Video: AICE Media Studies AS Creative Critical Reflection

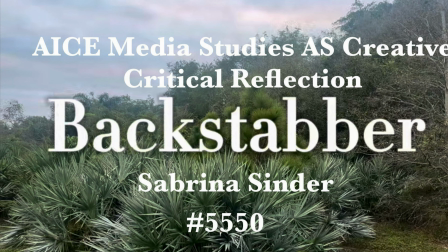[0:00]
Hello, my name is Sabrina Cinder and my film is titled Backstabber.
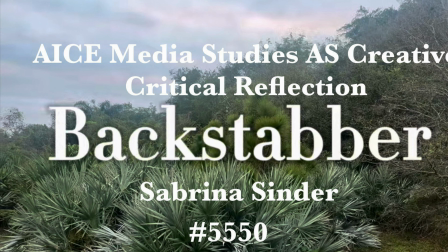[0:04]
It is a teenage horror film revolving around four girls having a picnic in a park and the panic that ensues when one of them goes missing.
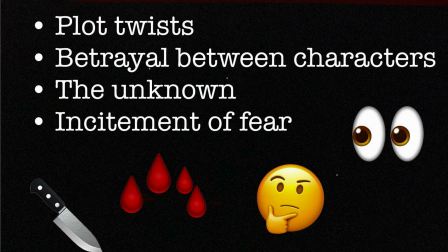[0:11]
Throughout the course of this film, my group and I utilized existing conventions for the horror genre and stayed within these conventions.
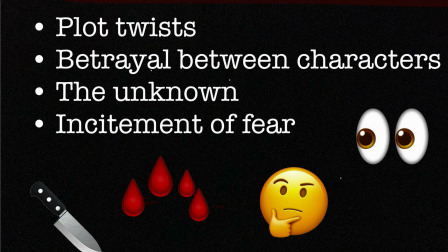[0:18]
The horror genre is filled with conventions such as plot twists, betrayal between characters, the unknown, and the incitement of fear.
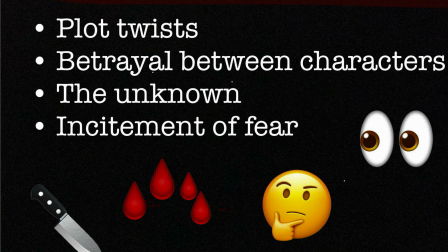[0:25]
Usually, horror films are set in bleak, gloomy, desolate locations that are isolated from the rest of the world.
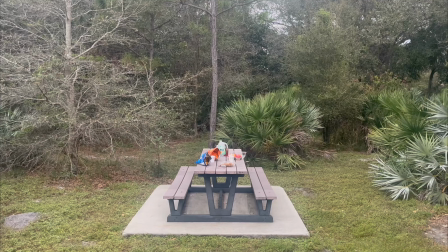[0:31]
To achieve this setting, we filmed our project in a tucked-away, isolated corner of a nearby park that had a picnic table and dense forested surroundings, making for a creepy and enclosed location. Not only was this location isolated, but it also had a bleak and gloomy color scheme at the start,
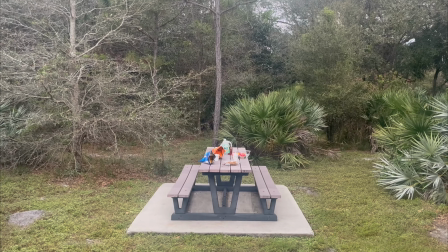[0:48]
and some of the surrounding plants and trees were dead, emphasizing the blandness and grimness of the area.
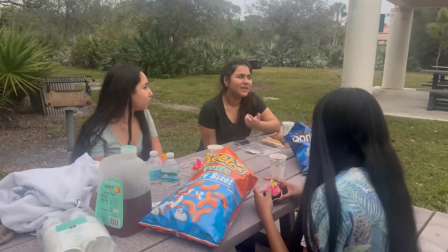[0:53]
Our film followed a linear narrative, and events were shown chronologically in a cause and effect format.
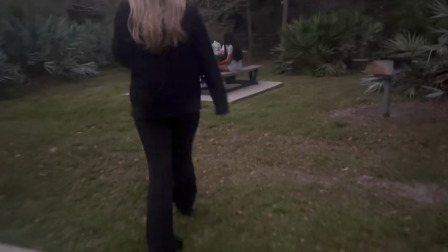[0:59]
Our narrative conflict was man versus man and involved one friend betraying her friend by killing her in cold blood,
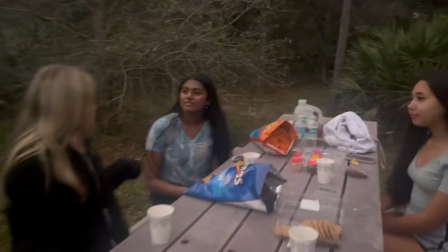[1:05]
fulfilling the betrayal between characters convention for the horror genre. There was a large plot twist in the introduction of this film when the dead body of Mia,
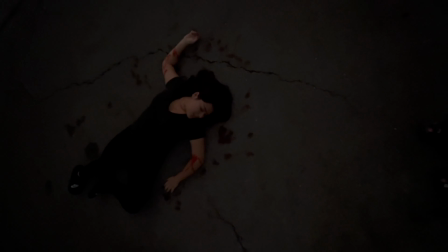[1:14]
the friend who was killed, is shown to the audience, revealing what has happened and how she is not,
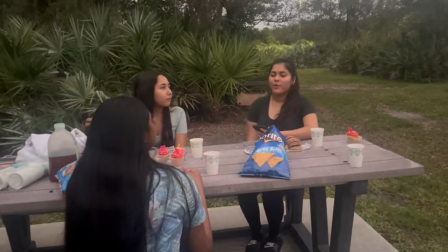[1:19]
in fact, in the bathroom, as well as why she has gone missing and has not returned. My group and I decided to incorporate this wide, aerial, clean, single,
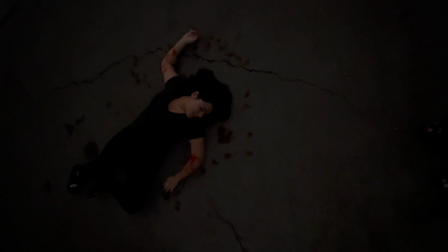[1:27]
static shot of Mia's dead body at the end of the film to clue the audience in on what exactly happened.
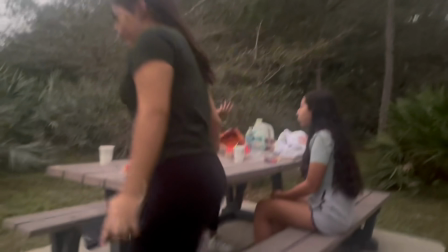[1:34]
During the three remaining girls' search for Mia,
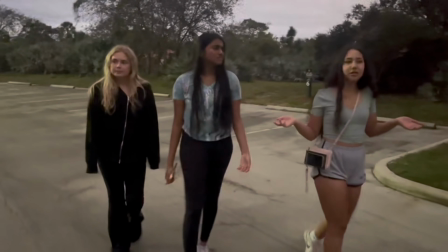[1:37]
they experienced feelings of terrifying blankness and wonder as they have no idea what has happened to Mia and start to become seriously worried about her.
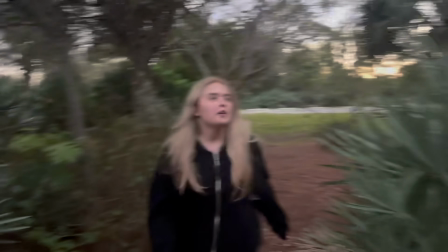[1:45]
We emphasized these feelings of severe and horrifying worry by including scenes where the three girls were desperately calling out Mia's name,
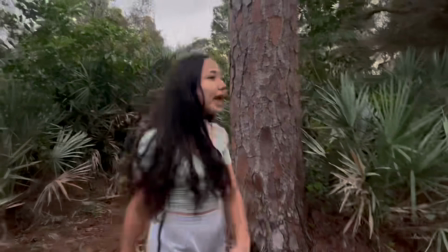[1:53]
hoping that she would answer their cries.
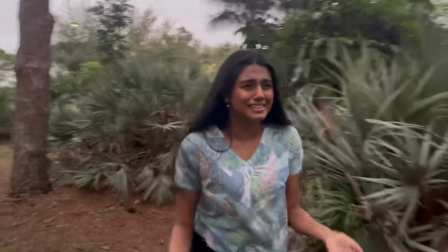[1:55]
Regarding our use of conventions, I feel strongly that we succeeded in following the conventions of the horror genre as we incorporated the usual plot points of a horror film.
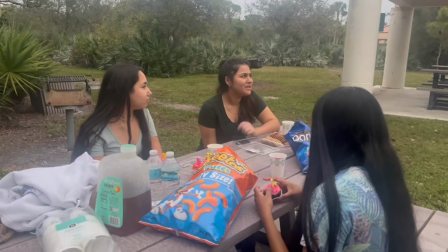[2:05]
Now, for representation, we deliberately casted a fun-loving, happy, close-knit group of female teenagers.
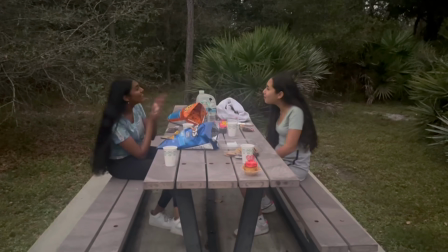[2:12]
They dressed up in modern, casual,
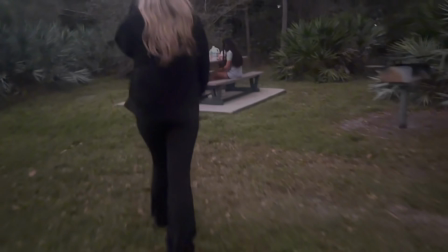[2:14]
comfortable teenage clothes and wore light makeup or no makeup to reflect the easy casualness of their picnic in the park.
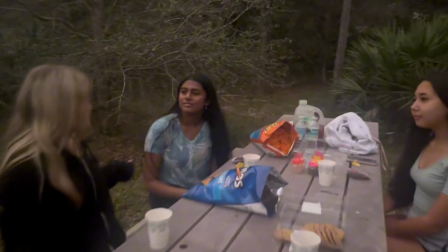[2:21]
We told our cast to act differently during different parts of the film. For example, while the girls were eating their picnic snacks and conversing with each other,
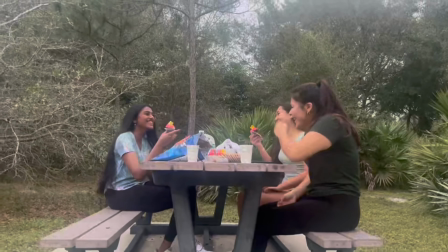[2:29]
we told them to laugh loudly and boundlessly and to act as if they were truly enjoying themselves together in their close,
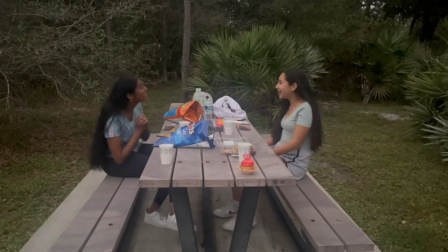[2:35]
tightly knit friend group. In this way, we used sound to portray enjoyment and bliss among the friend group.
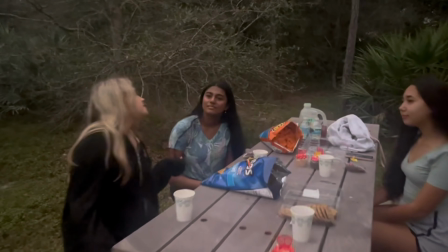[2:41]
During other scenes, we strived to portray a more serious and emotional tone,
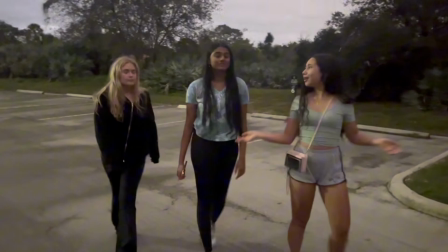[2:46]
like when Mia went missing and the other girls were seriously concerned about her whereabouts.
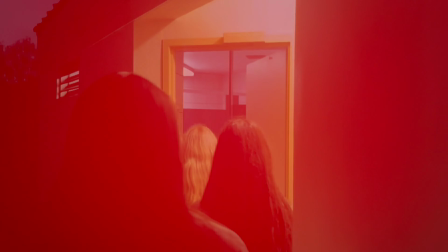[2:50]
We achieved this several times. However, during some of these more serious scenes,
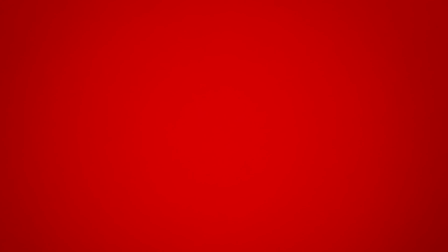[2:56]
we maintained the lighthearted and funny mood found earlier in the film and thus found ourselves not fully committing to the serious tone, laughing and giggling during these scenes.
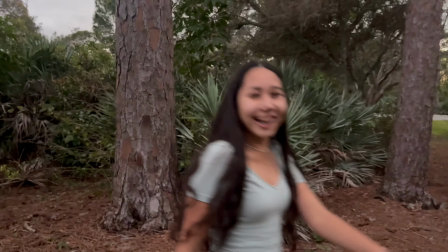[3:06]
For example, here, as you can see, the girls are laughing while crying out for Mia, not properly portraying the serious tone that this situation required.
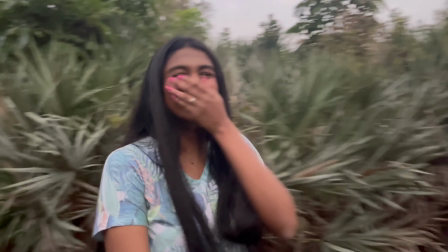[3:14]
This was a simple fix, as we simply reshot these scenes and acted them out in much more serious, convincing, and realistic ways.
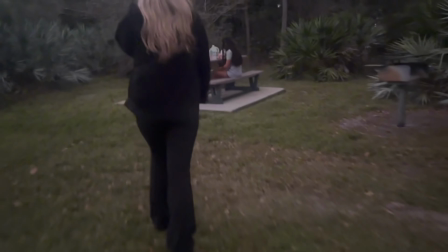[3:24]
However, for one character, Georgiana, the girl who arrived late to the picnic,
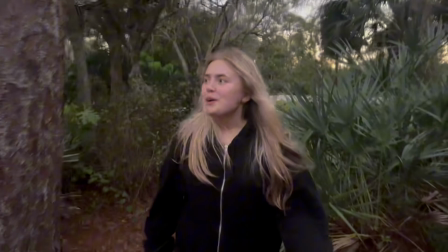[3:28]
we did not reshoot her scene where she was crying out for Mia and was slightly laughing, just like the other girls were in our earlier takes.
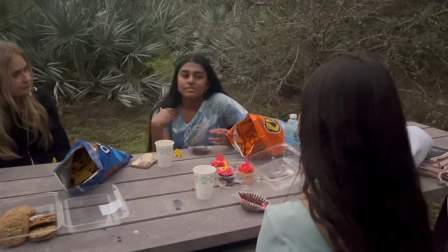[3:35]
This is because Georgiana is the betrayer and backstabber, and she is the one who killed Mia.
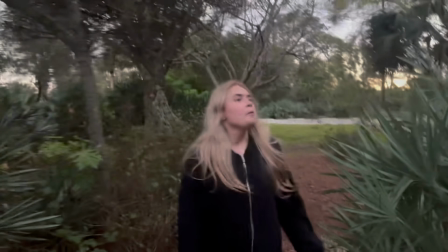[3:40]
As a result, it makes perfect sense that she would have a slight smile/smirk on her face when calling out for Mia, as she knows exactly what has happened to her.
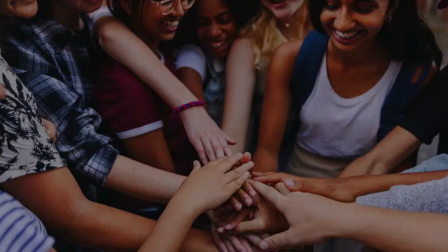[3:49]
Our target audience for this film is teenagers between the ages of 13 to 18,
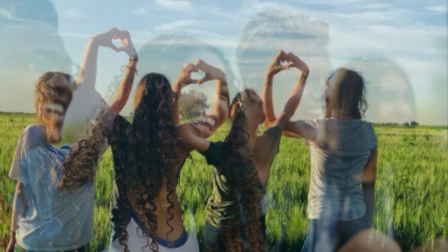[3:53]
as our cast features teenagers and centers around teenager themes of friendship and girlhood.
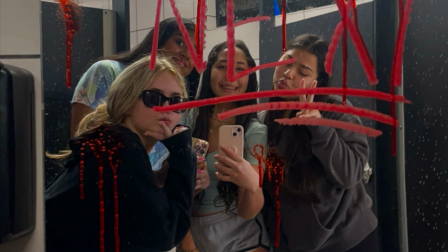[3:59]
We engaged our target audience with our story by clearly showing the close bonds between the girls in the friend group.